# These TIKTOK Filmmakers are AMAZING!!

I like a lot of this street photography vibe where you're there and you're capturing the moment, the colors, the cinematography is absolutely beautiful.
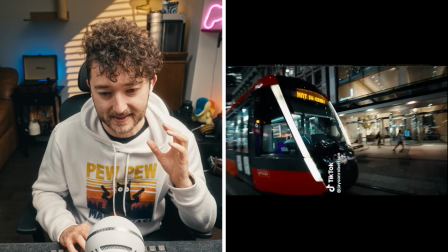[10:39]
All these moments of like staticness, push in,
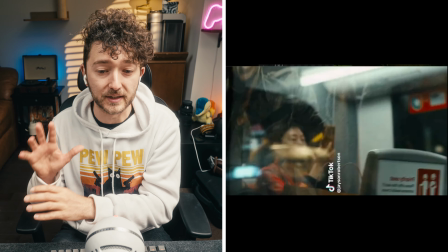[10:43]
and then you go with the bus that comes in and it like zooms in and cuts into like a closer shot of the woman on the bus to the taxi.
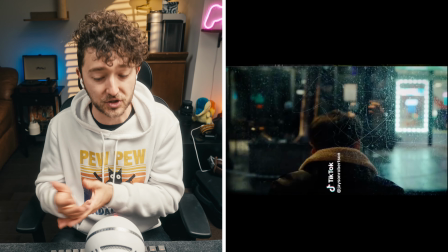[10:51]
Like again, the sound effects and everything that are like helping cut those shots. This is really, really good work.
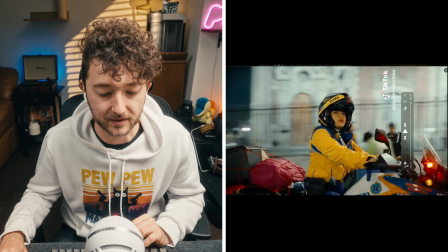[10:59]
And you're like, you get drawn into this world into this vibe and it's just really nice I don't know the people who can do street photography and street video I find them so interesting because like you're going out so often you're capturing every little moment and it's really impressive that people are able
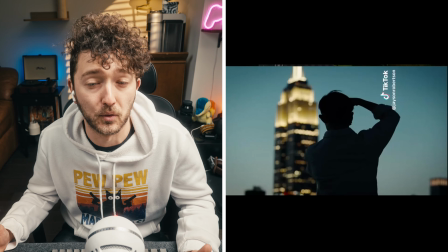[11:23]
to get this crazy amount of quality you you you feel the emotion you feel this kind of maybe like stalker vibe you know you're looking at people interacting in their everyday lives and it's such a cool
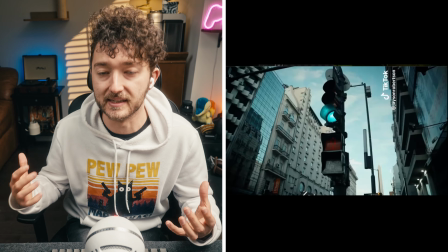[11:39]
way to to kind of capture a city this guy has been like my number one inspiration every time i see his videos i get motivated to like go out and shoot and it's pretty crazy it's it's really good last
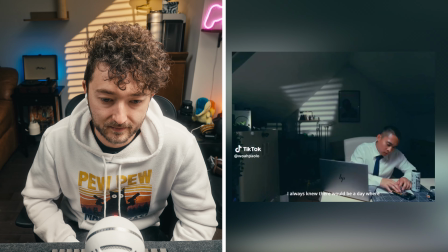[11:51]
week i finally quit my job to chase my dreams i always knew there would be a day where i'd find ah okay Okay, so the light that's right here, again, I'm pretty sure it's the same light that I have here, which is basically just an aperture. It's a Leeko adapter, and you can get 19 or 36 degrees,
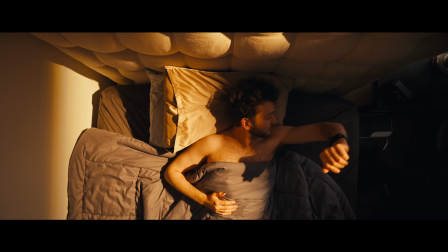[12:11]
and it allows you to kind of create different lighting effects on walls and on
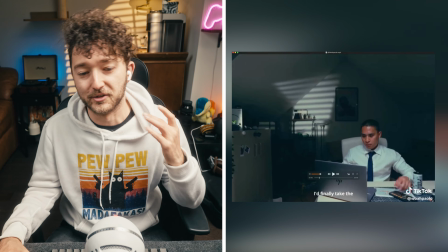[12:16]
people and stuff like that. and this looks like that or maybe he has
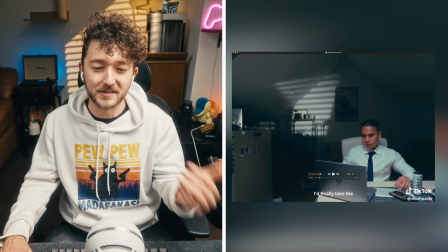[12:21]
a light outside of the window but considering how sharp the shadows are and
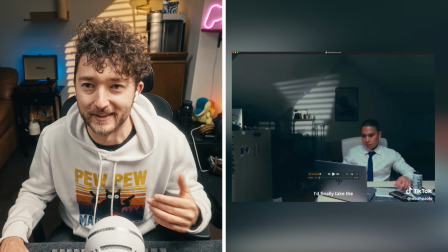[12:26]
if he is in his bedroom it is probably a spotlight with a kind of cookie and cropped in a little bit to give it a different
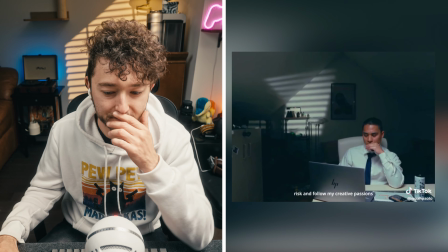[12:33]
kind of look than what I have on the back wall here now take the risk and follow my creative passions and that day finally came on a
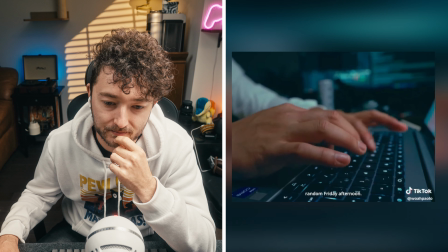[12:41] random Friday afternoon.
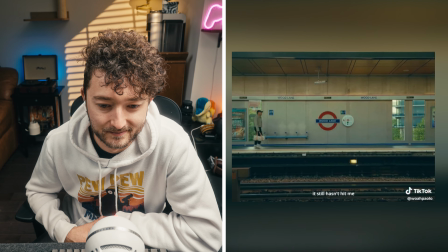[12:47] Although ever since leaving a week ago, it still hasn't hit me yet that I'm about to start my dream life.
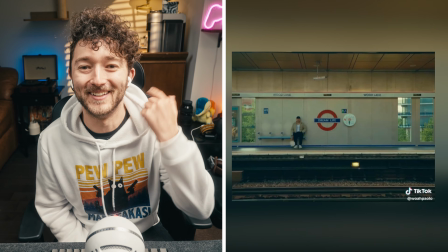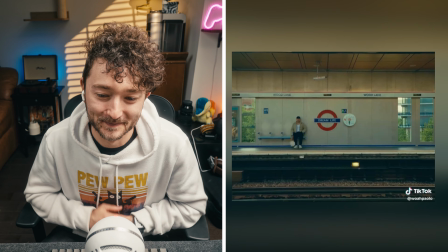[12:58] That new beginning comes with new fears and new challenges.
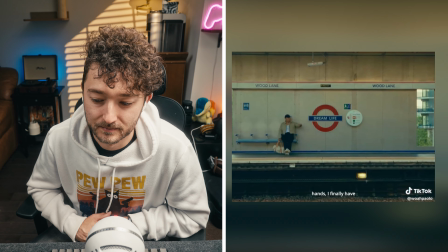[13:05] But with All the time in the world in my hands, I finally have control on my creativity.
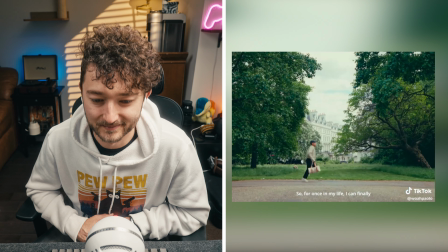[13:10] So, for once in my life, I can finally say the words I've always wanted to call myself.
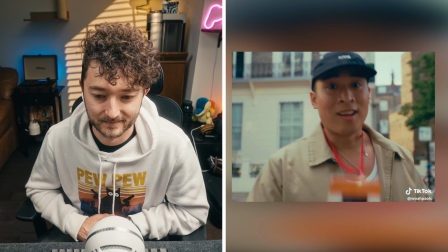[13:18] Hi, I'm Paolo, and I'm a full-time creator.
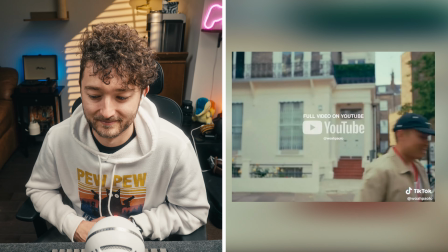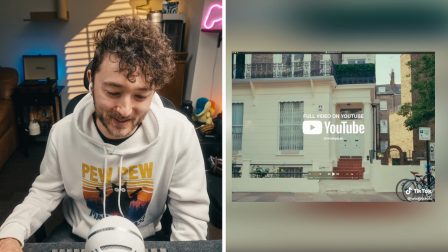[13:27]
And Paolo, good work, good work. This is really, really cool.
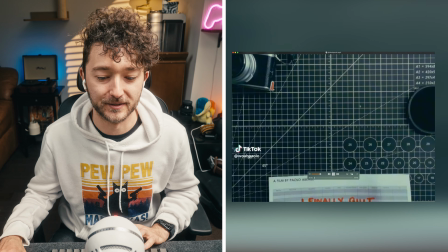[13:32]
I love the opening shot. Right away, you're drawn into it, you know. Instead of having a title, it's like just a custom written title.
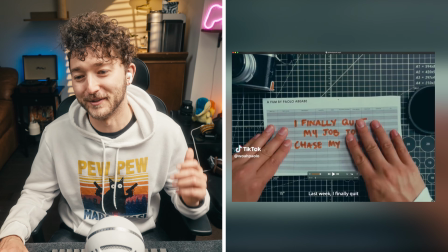[13:40]
I also like that he has a film by Paolo on the sheet itself, which is really cool. You get the camera, you get the ND filters,
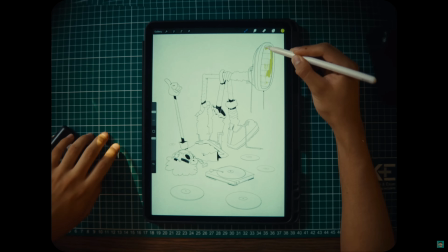[13:47]
the classic, I feel like this is like such a Gox thing to have like drawing or cutting a mat on the ground.
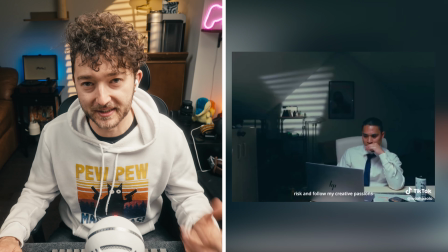[13:55]
So I see a lot of people having that in their videos nowadays. I love the storytelling in this video too, which is cool because it's like, you know, he's in a suit.
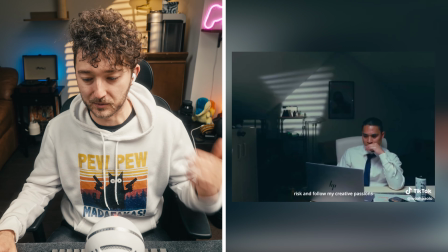[14:04]
He's kind of doing his corporate job and he's working at a computer and he wants to become a content creator.
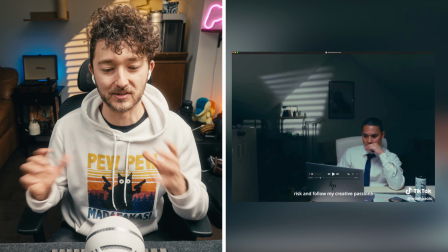[14:10]
You can see the film slate in the background, which is nice. So there's like these subtle hints of like filmmaking and wanting to make movies.
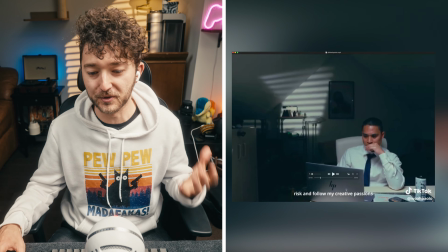[14:18]
And, you know, he's working on a computer with his regular like outfit on.
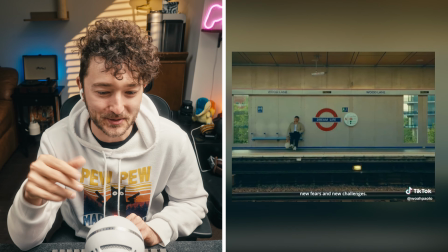[14:24]
It switches Dream Live. It's such a nice little drop effect. Such a cool like effect.
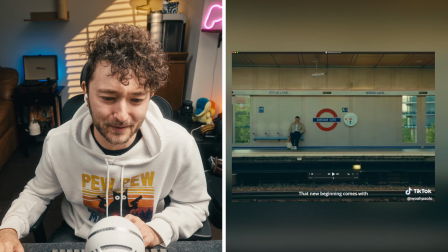[14:29]
Also finding the same font. I wonder if like the last text.
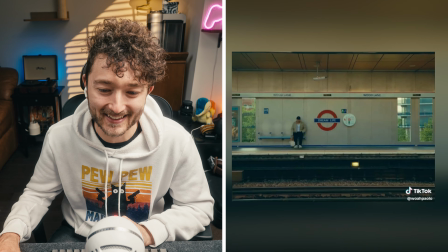[14:36]
It's so well done, man, man. People have such talent.